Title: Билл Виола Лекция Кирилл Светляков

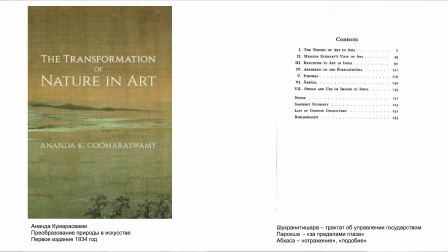Вот после этого опыта криков он начинает медитации, он начинает эту историю с как бы другим эмоциональным миром. Он пытается именно воспитывать в себе эту другую эмоциональность. Причем даже рискуя быть непонятым.
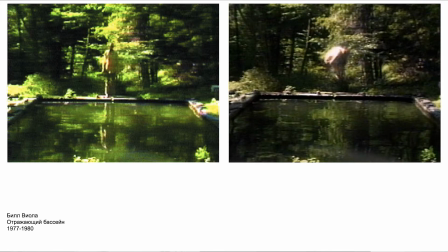И да, вот эта работа, она уже связана с темой где-то и вот этого, знаете, духовного видео, да, как зафиксировать отражение души. Вот. И это путешествие души, где ведь что это происходит?
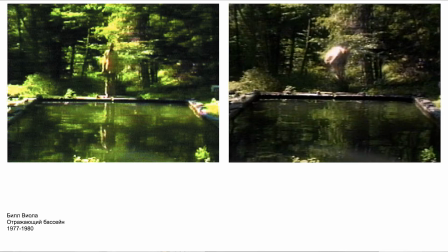Да? Ведь человек шел по лесу, подошел к пруду, он совершил этот прыжок, но этот прыжок в другой мир. Вот в чем дело, да, и вот и дальше он существует уже в каком-то другом измерении, в другом состоянии. Это уже продукт увлечения Виолы вот этими самыми идеями о трансформациях души и трансформациях природы.
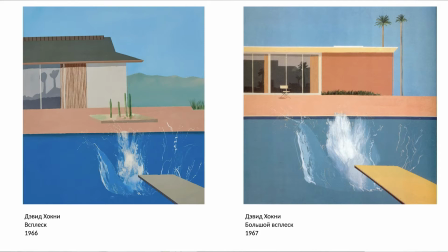Ну это да, и хотя в основе вы видите, да, источник-то у него вполне себе узнаваемый всеми. Это Дэвид Хокни, это еще его большие всплески, остановленные всплески конца 60-х годов.
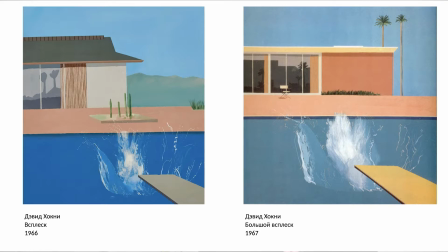То есть он в принципе развил эту тему. Плюс Хокни, видите, он так нарочно геометризирует, упрощает картинку. Ну это стандартизированные там бассейны, виллы там и все остальное.
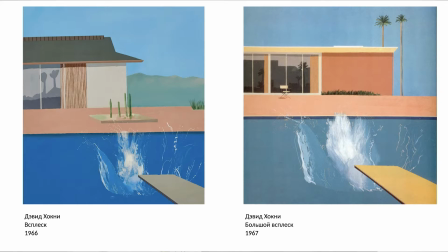Вот. Но тем не менее, это картинка нереальности. Да? Это как бы картинка с картинки, что у него здесь и происходит.
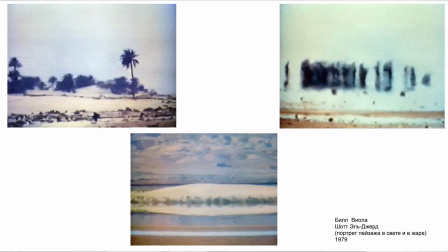Да. И еще одна ранняя важная видеоработа — это Шот-эль-Джерд, это Тунис. Называется «Портрет пейзажа в свете и в жаре». И он это делал в двух местах он снимал — в Канаде и в Тунисе.
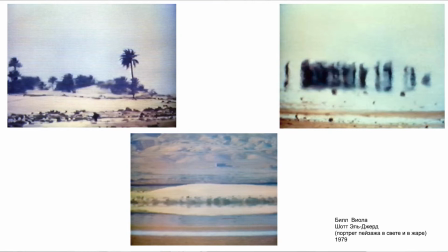Лед и пламя, лед и жара. И причем иногда эти переходы не всегда видны, вот, потому что вся эта атмосфера миража,
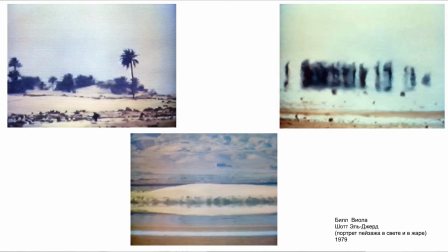стирающимися фигурами, которые запечатлены на пленке определенной тоже, которая так да, где-то дает размытую картинку, и мы как бы становимся экстерриториальными,
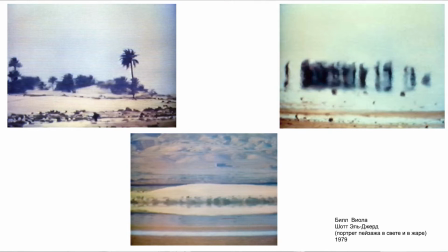мы легко как бы перемещаемся из Туниса в Канаду и почти не видим разницы, потому что это пейзаж уже пейзаж — это не ландшафт, да, есть ландшафт, а пейзаж — это картинка. И поэтому картинка отрывается от пейзажа, начинает жить своей жизнью, мутировать, перетекать.
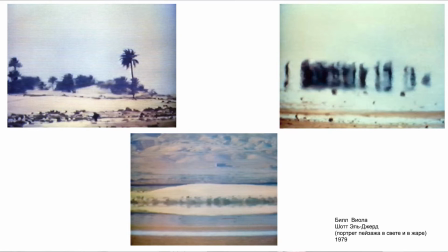И вот так вот Билл Виола, он понимает, что да, это в любом случае никакой реальности это не имеет отношения в принципе.
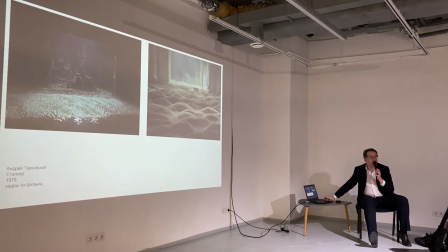Это автономная реальность. Да, вот и я в связи с этими ландшафтами Виола.
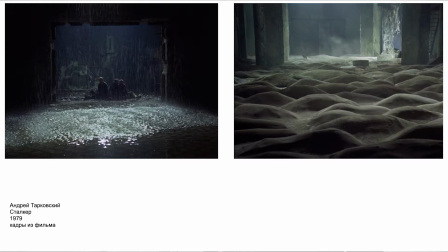И вот посмотрите, да, это эпизоды из «Сталкера», вот эта вода стекающая, ну явно содрал. Вот, и потом, значит, у него и появились эти люди, которые воду выпускают из себя потоками.
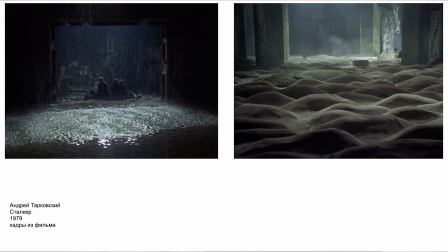Или, да, ландшафт в интерьере, вот то, что сделал Тарковский, причем это такие как будто бы набухающие тоже тела, это такие животы, это телесный ландшафт.
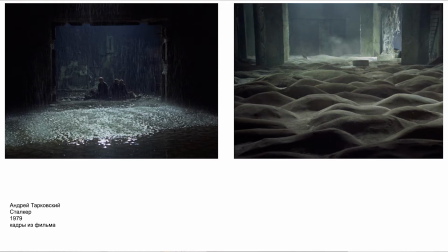Это идея, которая, да, где пространство вдруг становится телом. Вот, и в этом теле герои себя тоже ощущают, они испытывают очень мощные там ощущения от контакта, да, вот с этим пространством, зоной, куда они вот попали.
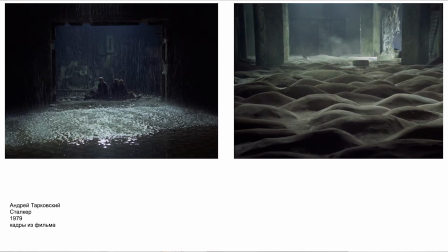И там пространство воспринимается как живой организм, и прямая ассоциация даже с телом, она и возникает.
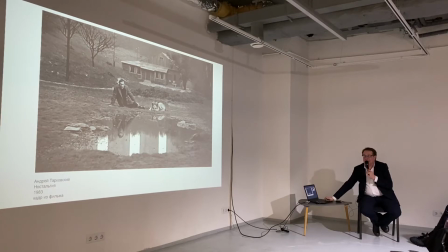Так что, ну, ностальгия — это вообще как бы живые картины, в принципе.
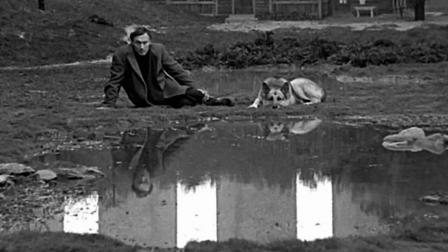Вот картины замедленные, остановленные.